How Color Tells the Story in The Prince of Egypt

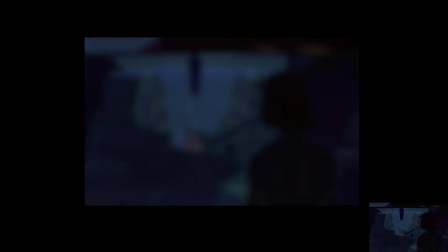[28:33]
Whether there's one key light source or two, maybe a key light and a fill light.
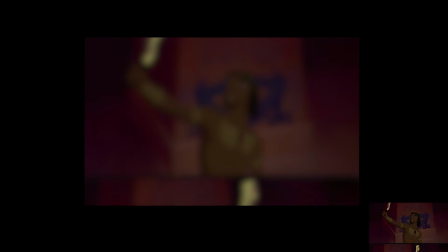[28:39]
Nothing's really pushed too much, or it's pushed in a way that's, I think, believable.
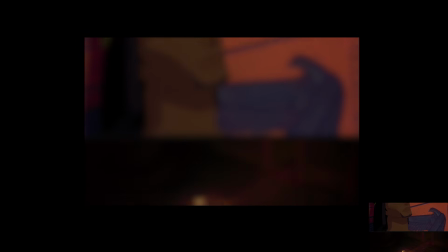[28:46]
Here Moses is like, no, this is my home. I am the prince of Egypt.
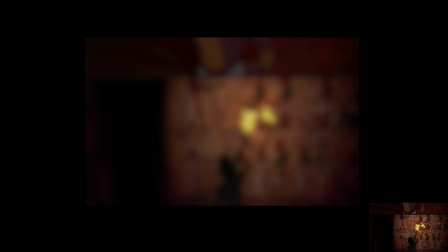[28:50]
But then he falls asleep and he starts to dream
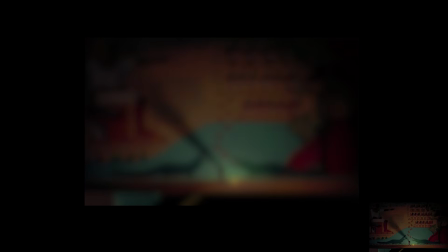[28:57]
a dream of what Pharaoh did, and he realizes that it is indeed true through the
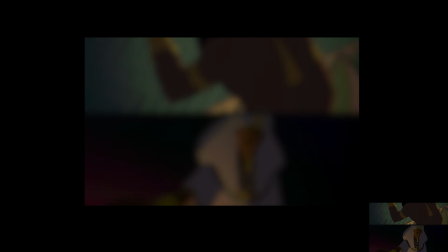[29:03]
hieroglyphics on the wall that he did kill all the firstborns and the newborns.
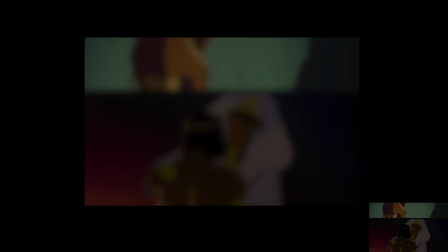[29:10]
And here, this beautiful kind of vignette lighting between Pharaoh and Moses, where he starts to
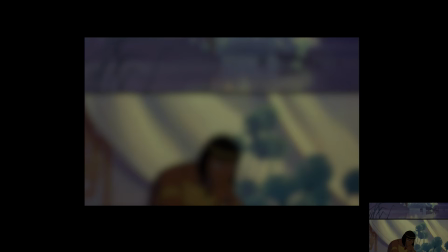[29:19]
doubt his identity.
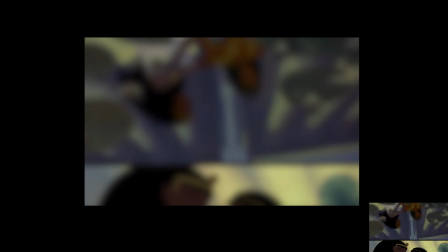[29:23]
Back to the pastels, right, that we talked about earlier.
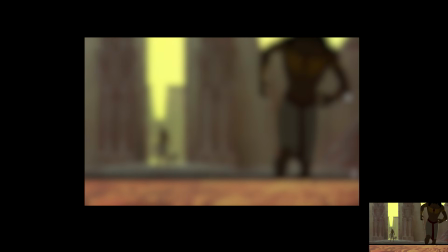[29:30]
And as he escapes, right, this is when he accidentally kills a man and he runs away.
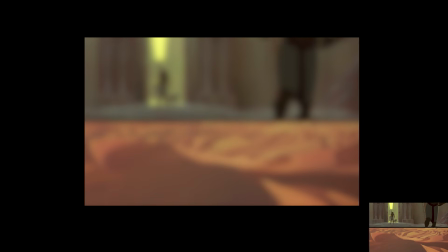[29:37]
And as he escapes, those beautiful neutrals are still here. Look at that sky, by the way. Look at that hot yellow sky.
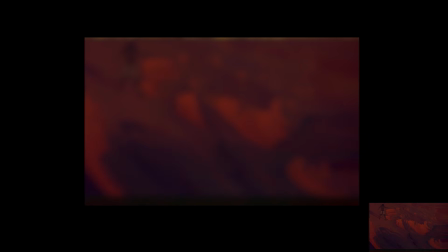[29:46]
And then we transition into the reds, and look at how red they get.
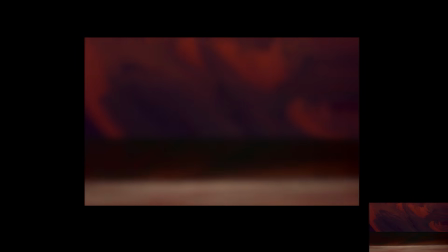[29:50]
But I reckon to say that these reds are not as saturated as the later reds we see when the plagues come and attack Egypt.
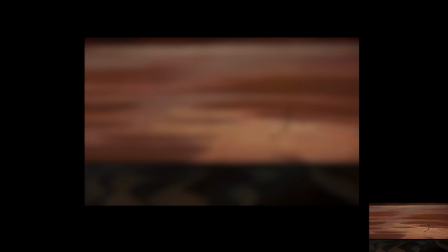[30:00]
So these are more of a neutral, earthy reds. They're varied as well.
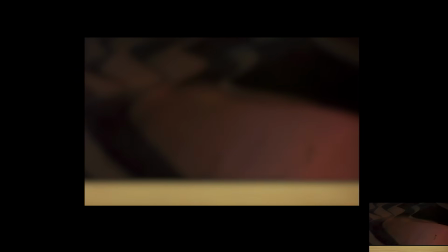[30:06]
It's not one kind of red. When I say red, I never mean one kind of red. There's so many different kinds of reds, like cooler reds, warmer reds.
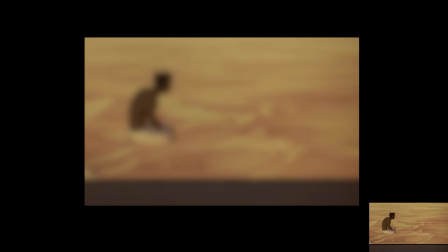[30:14]
Right here, definitely desaturated, balanced with these almost dark shadows in the crevices of the sand dune.
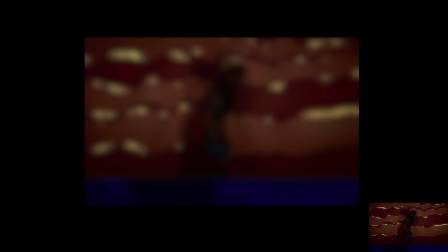[30:22]
And then we go back to these more yellow neutrals, right?
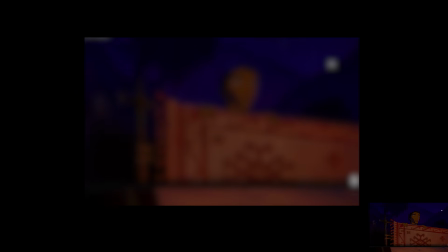[30:31]
Here, I just love the deepness of that sky. Now, I don't know how they pulled off such a saturated sky, because that is very saturated, but it's because the value is correct.
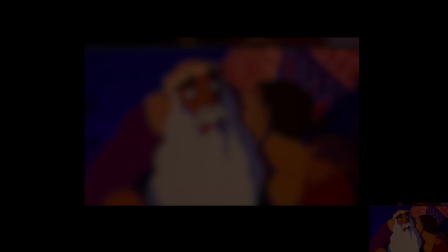[30:42]
So if you look at all these night times, it feels dreamy. And I love the use of that color because it's not like a super cool blue. It's actually like a warmer, purplish, deep blue. It feels very inviting, and it fits the song that's going on in the scene.
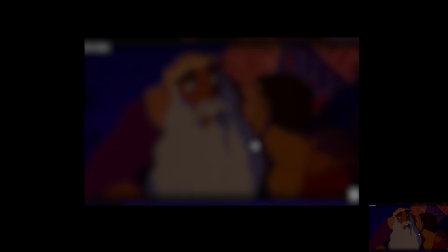[31:01] Look at your life through heaven's eyes.
I think it's called Through Heaven's Eyes, one of my favorite songs. And look at how purple the shadows are. It's very different when Moses first meets Miriam.
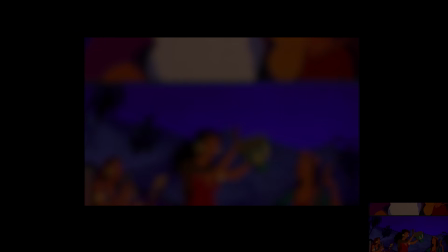[31:11]
That night is also a very different kind of night. The blues are different than this. So throughout one film, you have different kinds of colored nights, which is really cool.
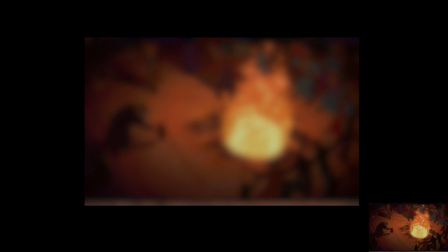[31:25]
The use of color here is also much more inviting and warm than the previous ones, where Ramesses and Moses are being introduced, I think, as the new princes or something.
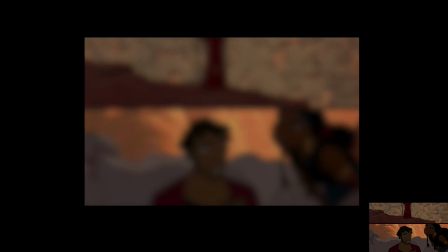[31:39]
Like it's not as saturated as here. And so here it feels much more homely, I would think.
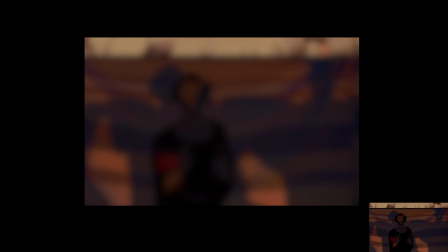[31:51]
Here's why I love those neutrals and the sheeps. Of course, keeping the local color of the rocks as well.
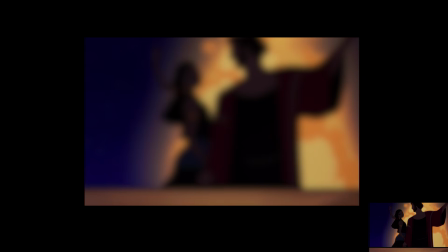[31:59]
Oh, I love these shots too. I love those purple shadows.
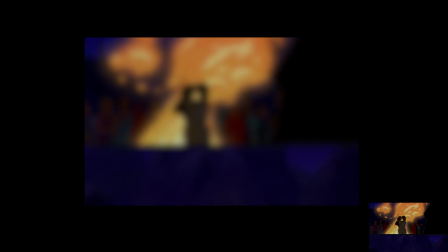[32:05]
Again, we have those rich purple blue skies, nighttime. As they get married.
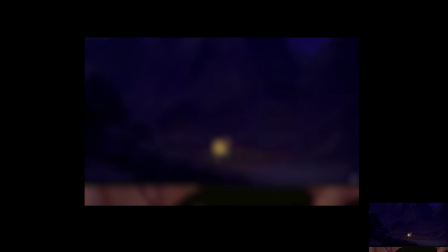[32:14]
I don't know how to pronounce her name, so I'm not going to say it. Look at that. Look at this. That is so different from the previous shots of nighttime.
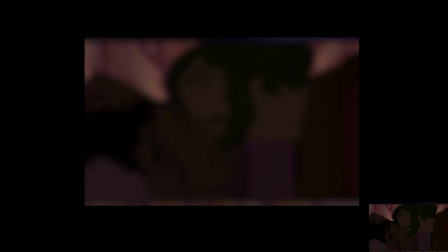[32:24]
This is definitely much more warmer, definitely a lot more purples infused for sure.
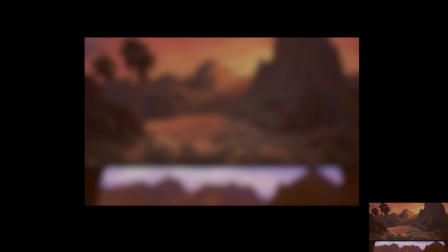[32:29]
And this is all intentional.
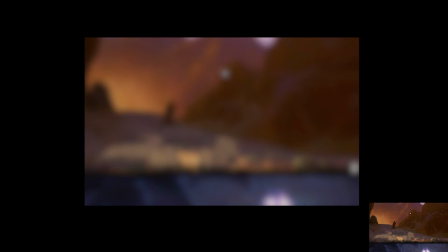[32:37]
I've had my students do film studies of this one because the value structure is, I'll talk about this in the next video, but it's very, very limited actually, and it's very grouped, and I think that's what's so brilliant about it.
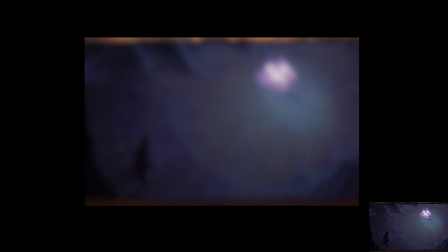[32:51]
So this is one of the shots I'll be talking about in part 2 of the video. Then we get to the burning bush.
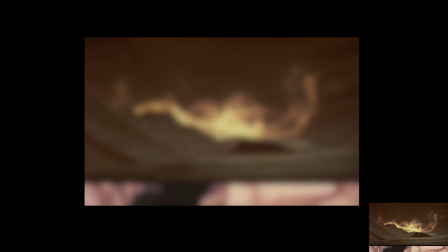[32:58]
We have a few more blues introduced now. Feels mysterious, feels a little foreign, right?
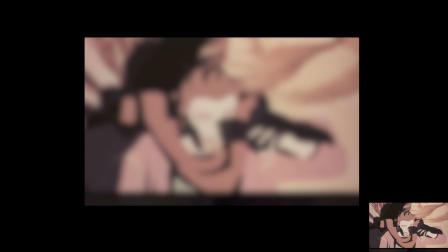[33:04]
Until it starts talking, God starts talking, and then these worms start emanating.
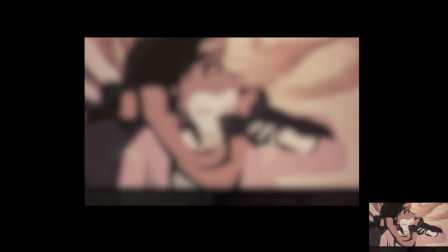[33:09]
But it's almost like this bright white light, but not quite white. There's a touch of warmth to it.
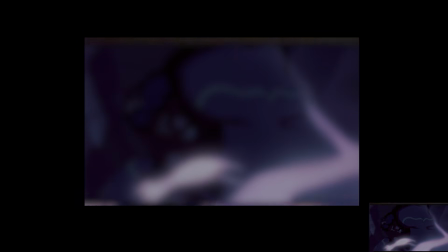[33:15]
It's like very, very light pinkish yellow.
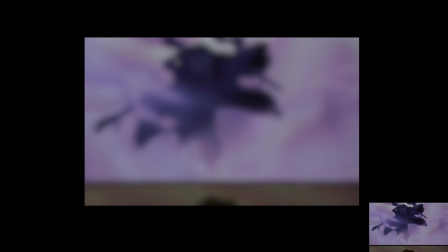[33:21]
And scroll through, then it gets back to these purples.
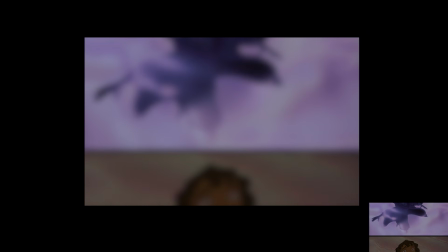[33:26]
And again, I feel like this color palette is very specific to only this particular scene where Moses is talking to the burning bush.
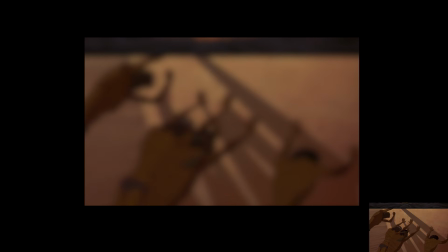[33:39]
So I'm going to keep scrolling just a little faster.
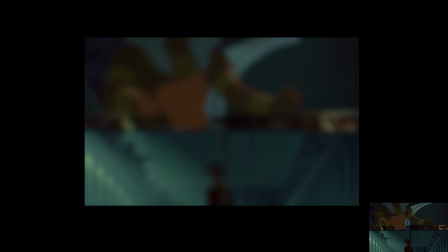[33:42]
Him and his wife go back to Egypt, demand that Ramesses let his people go.
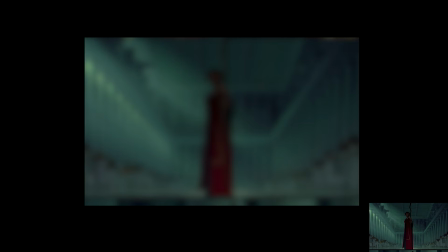[33:48]
And now we get into those teal, damp color palettes. Not a lot of hard light anywhere. It feels very, not musty, but very unsettling.
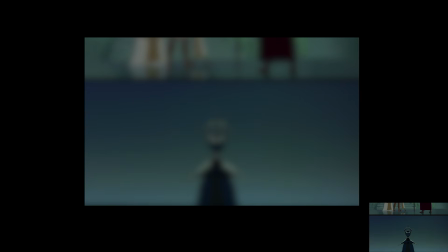[34:00]
That's the word, I think. And that's really through the lighting and the color.
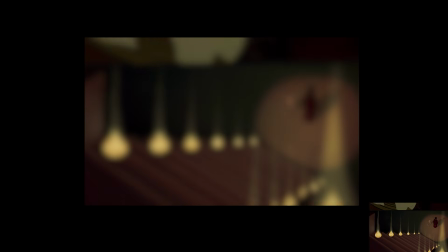[34:08]
Love that harsh backlight on these two characters.
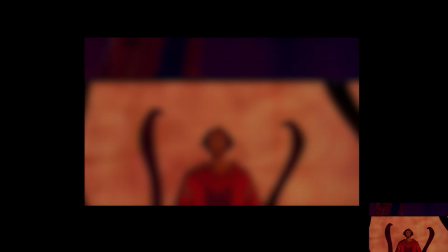[34:14]
And as we scroll through,
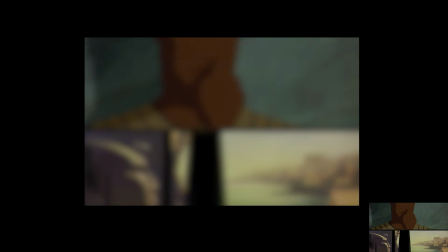[34:19]
right, you start to get these intense warms,
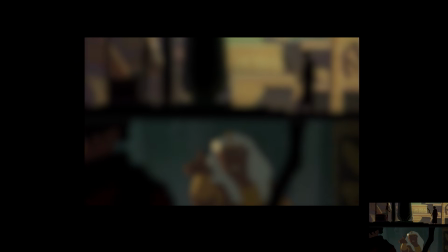[34:25]
back to some neutrals right here.
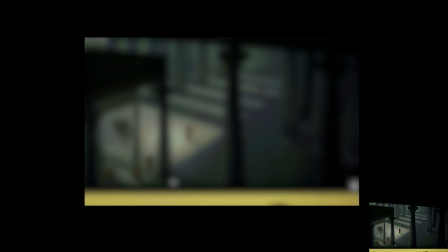[34:31]
This is almost a similar shot to the beginning, one of the beginning shots, but a little bit more dark, a little bit,
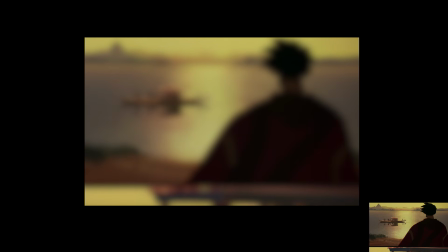[34:38]
definitely a little bit more damp.
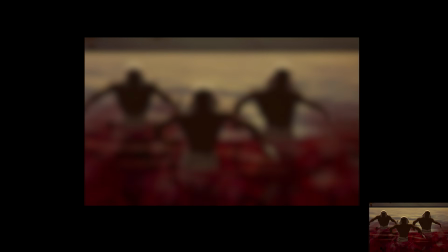[34:43]
And so as we scroll through and all the kind of
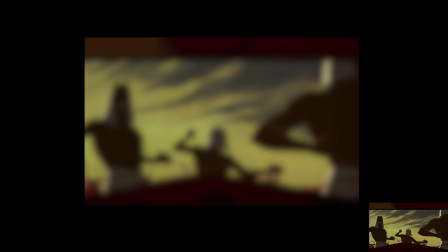[34:49]
plagues start happening, now we're going to start to see the intensification of the color of red.
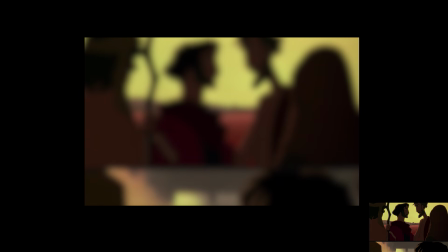[34:57]
It's very symbolic of bloodshed, foreshadowing what's going to happen.
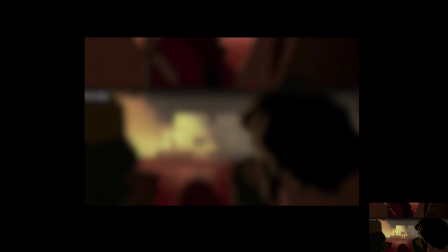[35:05]
That yellow sky we have again, kind of hearkening back to the heat in Egypt.
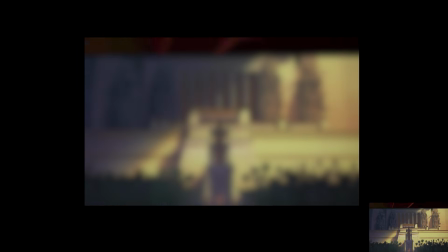[35:11]
Look at that lighting right there. Very theatrical, but it's because we want our eye to be drawn there.
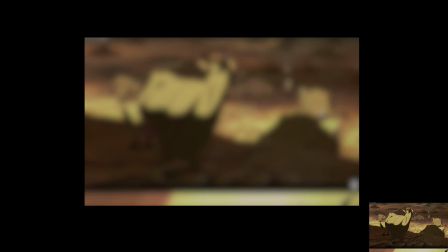[35:18]
And so there's a hierarchy in the light. Now the plagues start happening. Now I love the color palette in these because this doesn't feel inviting. Like there's sort of a weird stiflingness with the yellows being used, that it feels like things are dying.
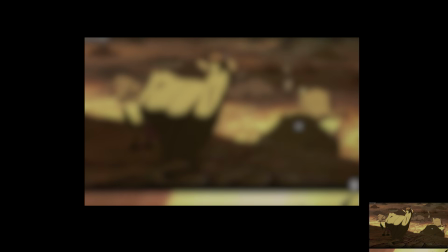[35:36]
It's not like a very fresh yellow that harkens to spring and growth. It's quite stifling, I would say. And so I love the use of colors in this one.
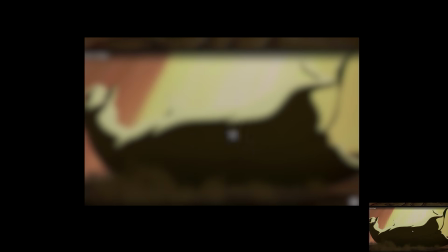[35:48]
What happens when I click there? Oh, add to deck. Okay. And so you can see here, there's really no saturation at all, like not a lot of bounce light, that we love in animation, the pretty bounce light.
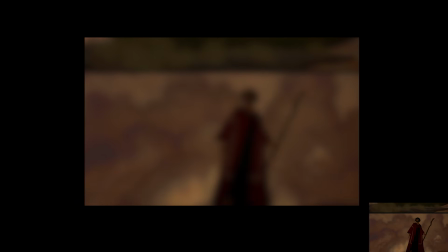[35:59]
There's really none of that. It feels like death is coming. That's what it feels like.
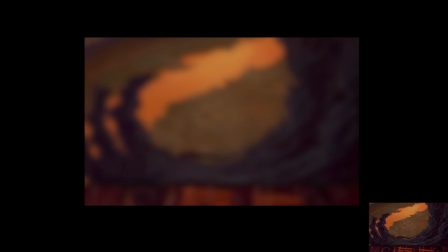[36:05]
And I just find it amazing that colors can make you feel that way. Along with, of course, the story.
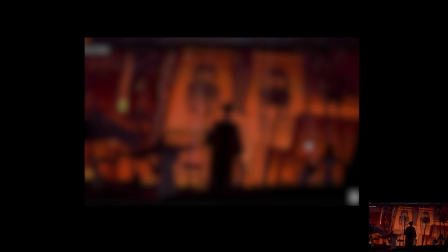[36:14]
Love this complementary color scheme. Fire raining down. Look at how hot and red that is. Now we want to emphasize the bounce light. So look at the bounce light on the buildings, on the orange from the fire.
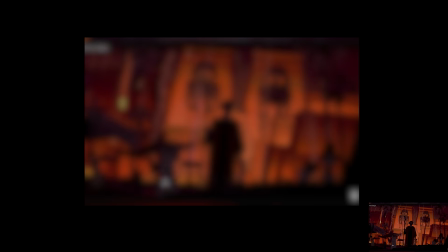[36:28]
Now you really, really feel the heat. But what I will also say is that I just love the light dark
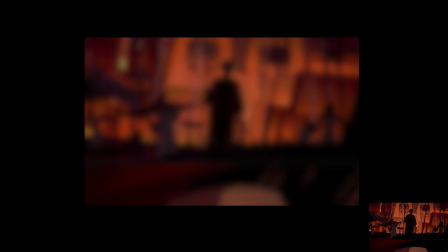[36:37]
silhouettes that are happening in this film still. There's clear readability going on, even though there's so much going on.